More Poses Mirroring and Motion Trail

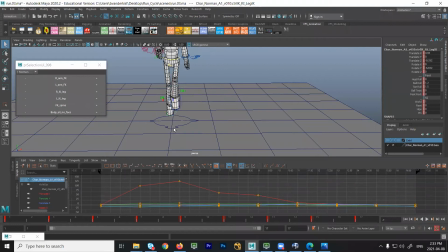When I look at it now across when it's moving through, it does feel a little bit like I've pigeon-toed it out a little too far. So it's just this number. That's a -6. Let's try -5, right? Just something, and just keep knocking it back or forward till you get something that you like.
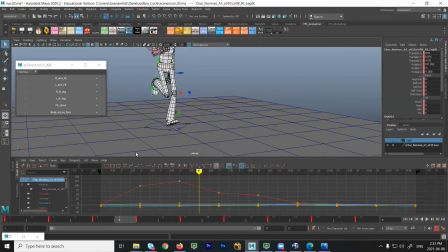And if that was a -5, am I right?
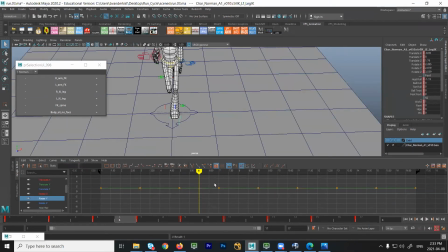+5. There we go.
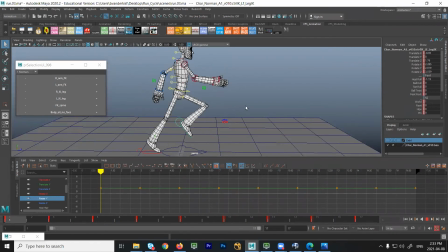All right. So still some work to do, but at least with the feet, I have things working. The next thing you would start to work on is grabbing, again, I'm going to mirror everything again. I'm going to clean up one side of the body. I'm going to clean up one leg and then flip it to the other side.
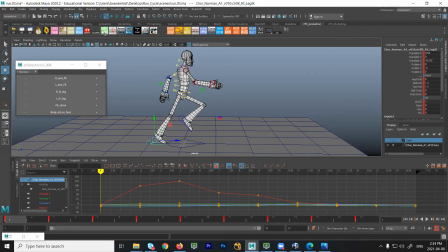I'm going to clean up one arm and flip it to the other side. But I would start by tacking on a motion trail. And this will tell you a lot about your spacing, your posing, and where things are moving on arcs and where they aren't. So this is the biggest problem. This just stops moving forward and you go straight down. So it's a terrible in-between.
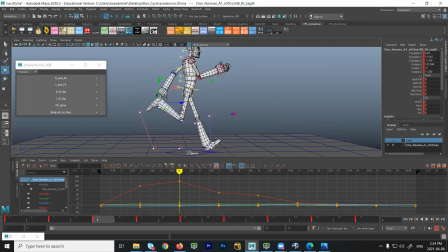I've done all this by eye, right? So there's going to be mistakes. That's okay. That's why I put the motion trail on there. So what I'd start doing is looking at, okay, well, maybe I should ease out a little bit more. Maybe here at this point, that should really be pushing further. I got to zero out all of these things.
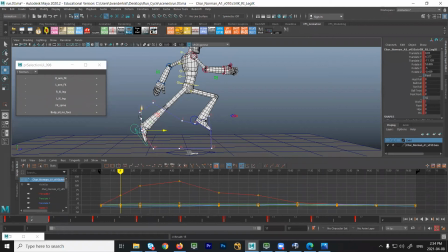I got to key the whole control and just work from the ankle and see if I have enough room that I can keep the leg from locking straight, but it still feels like it kicked off from the ground. And then here, does it go up too high?
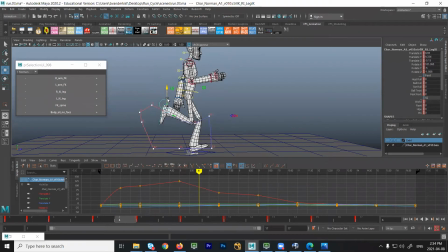I can sort of flatten that arc a little bit. And now I'm going frame by frame. This is all up to me, right? I have to do every frame because it's on ones, right? It's very short. And then I'm going to pick up the speed in here. Kind of clusters in there a little bit.
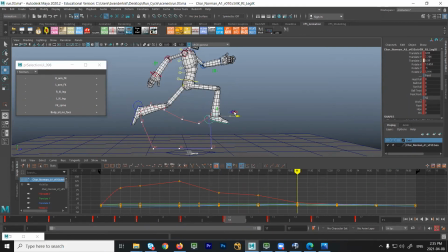That should probably go forward more. Even here, that should probably go a little bit further forward. And then that's going to go like this, and it's going to rotate down. I don't need any pivots. Thank you very much.
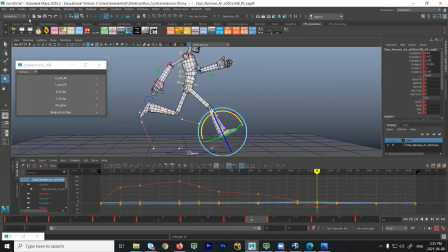Just going through and hitting S on every frame just to make sure I'm keying all the channels. And I think what I might do for more of an impact, I'll keep it a little bit higher and I'll just drop down like a stone and see how that feels.
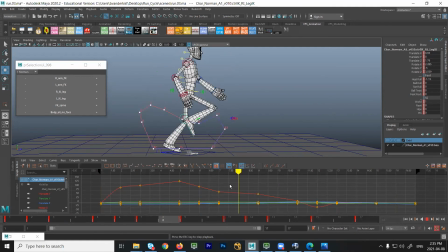What do y'all think? Is that better? A little bit? Still needs some work. This might be a bit of a spacing pop. I don't have to lift this up that high. I could choose to kind of make this arc a little bit more shallow, and then I'll do another pass looking at the drag on the ankles.
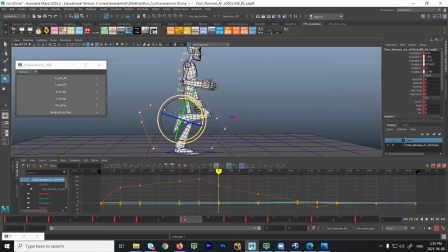I mean, I want that to drag behind a little bit and not have it sort of rotate forward too quickly. Make it feel a little more loose. There.
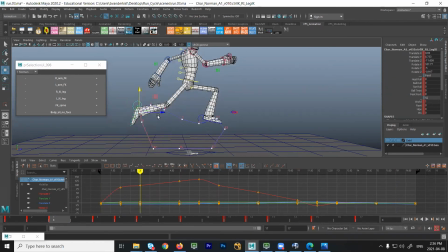I think I'd like it to kick back a lot more, but I'm running out of room. Ideally, it'd be nice to get more distance out of this thing. And then really pick up speed.
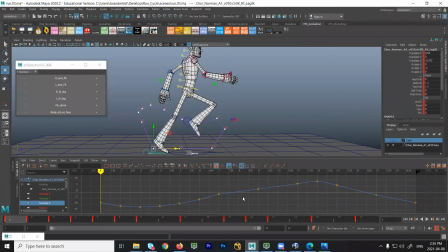Okay, so it's probably a good point to take a pause and have a break. But this is the leg going forward, right? So this is the leg, and when it hits the ground, as soon as it hits the ground, it's got to be a straight line.
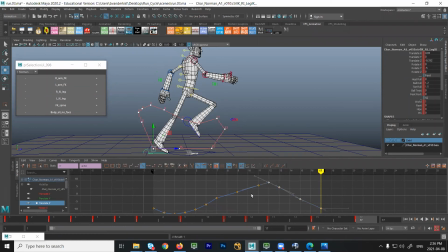So in this part, I have to put everything into linear. Otherwise, it's not going to work as a treadmill. It's going to speed up and slow down on the ground. So I'll just go delete those points. There. Yeah, now it glides across the ground a lot better.
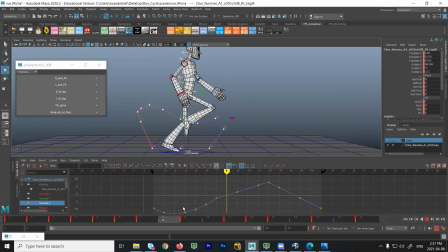Luckily with this, you're not going to notice knee popping too much because there's fewer frames.